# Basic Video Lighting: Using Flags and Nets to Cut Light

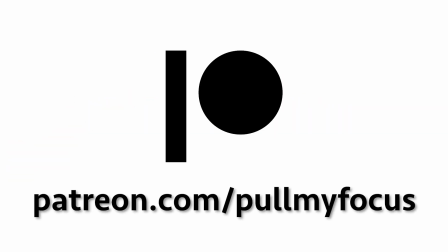If you liked the video, please consider supporting us on Patreon. Let's learn some basic video lighting techniques, cutting light with flags and nets. Welcome to Pull My Focus Adventures in the World of Digital Filmmaking, where we give you the inside tips you need to make great video. Today we're going to talk about cutting light with flags and nets. This is a video I've been wanting to do for a while, and we're doing it with our sponsor.
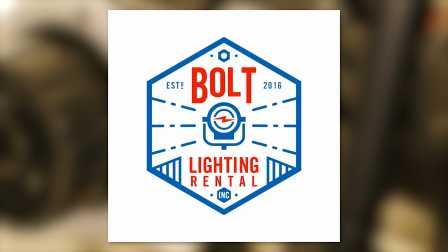Bolt Lighting Rental is a full-service lighting and grip rental house in the San Francisco Bay Area.
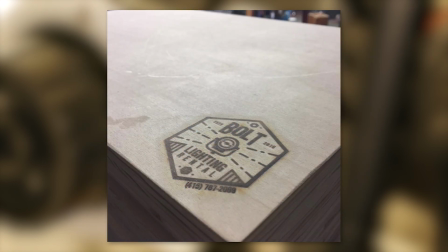I'm going to thank them for helping us make this video possible. There's a saying in the biz, gaffers make light, grips make shadows.
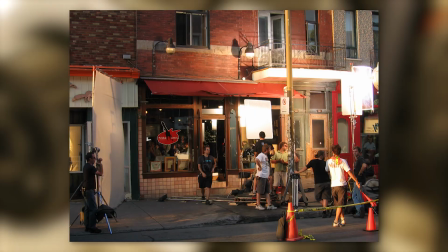This refers to the fact that besides rigging lights, pushing the dolly, grips also cut and manipulate the lights for the electrical department. And their main tools for doing this are flags and nets. Flags cut all of the light.
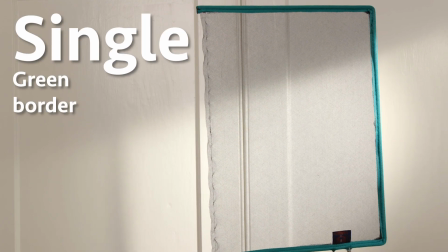Nets block some.
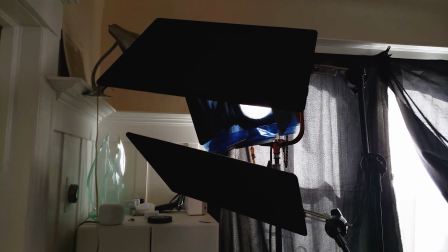But why do we need to cut and manipulate light on a film and video set in the first place? That's a great question. We need light to bounce off our subject, the sets and props, in order to get an exposure. We can't see it if it's not lit. But more importantly, we also need to create a look and feel,
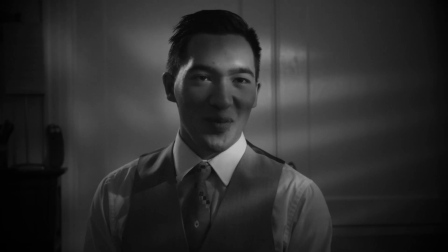one that fits the mood and intention of the film or video that you're creating. And that means we're using lights to simulate other lights to get that exposure.
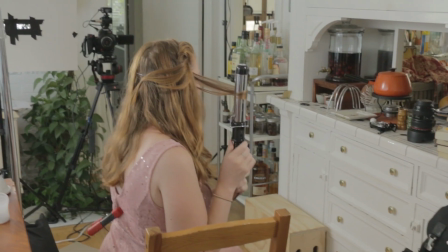This is usually the sun, ambient sunlight, and practicals, you know, the lamps that you would have in a house or apartment. Well, flags and nets allow us to do that, to adjust the contrast of the lighting in our shots in very specific ways in order to produce a look and feel. Let's look at an example. If the sun is illuminating an interior wall, right, it's coming through a window,
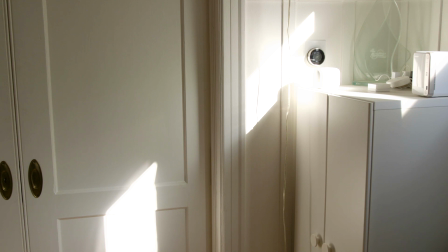the spread of light is going to be pretty even, and that's because the sun is 93 million miles away. But if we're simulating that sunlight hitting the wall with our own light, which a lot of times we'll do because the problem with the sun is it keeps moving through the sky. If we set a light, it stays there. So we'll set a light on that wall to simulate sunlight coming through the window, giving us a slash of light. But instead of being a million miles away, it's much, much closer.
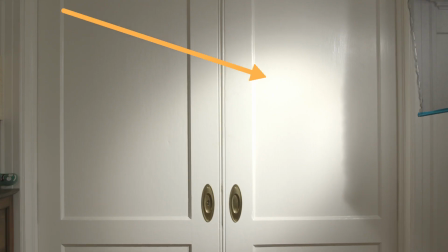This means one side of our wall, the side closest to our light, will be hotter and then dropping off as it spreads out. Doesn't look right. We need to even out that spread by lowering the light level closest to the light.
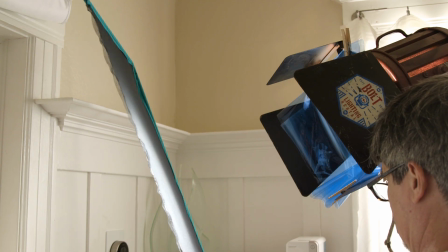Nets to the rescue. We'll place a net between the wall and the light, open side out into the beam of light, and table it a little,
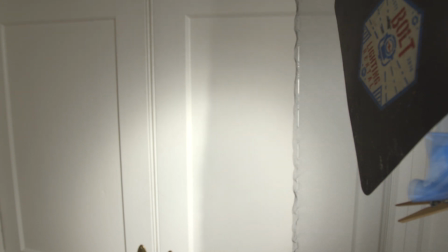angling it with the beam, adjusting its position to bring the light level down on the wall closest to the light.
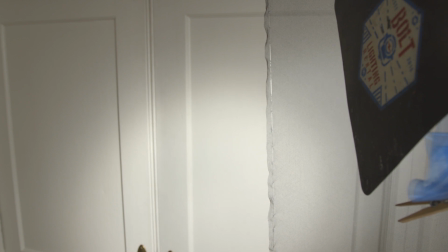This allows us to even out that spread of light, simulating sunlight. Nets adjust the light level and therefore the contrast in our scene, in this case allowing us to simulate the even spread of sunlight on a wall. Flags can help in our simulation in a different way. Since flags stop all of the light, we use them to cut light to make shadows. This light we're using to simulate sunlight. What if we want it to look and feel like it's coming through a window?
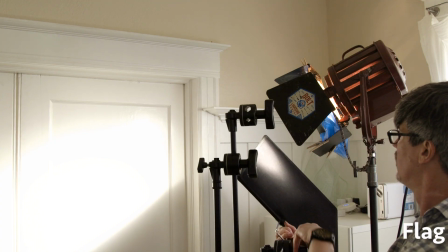We can use a flag on the top of the light and the bottom to simulate the top and bottom frame of a window.
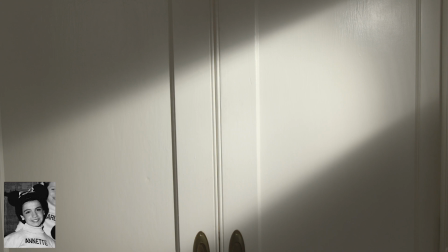We'll set the flag the same way we did with the net, angling it into the beam of light.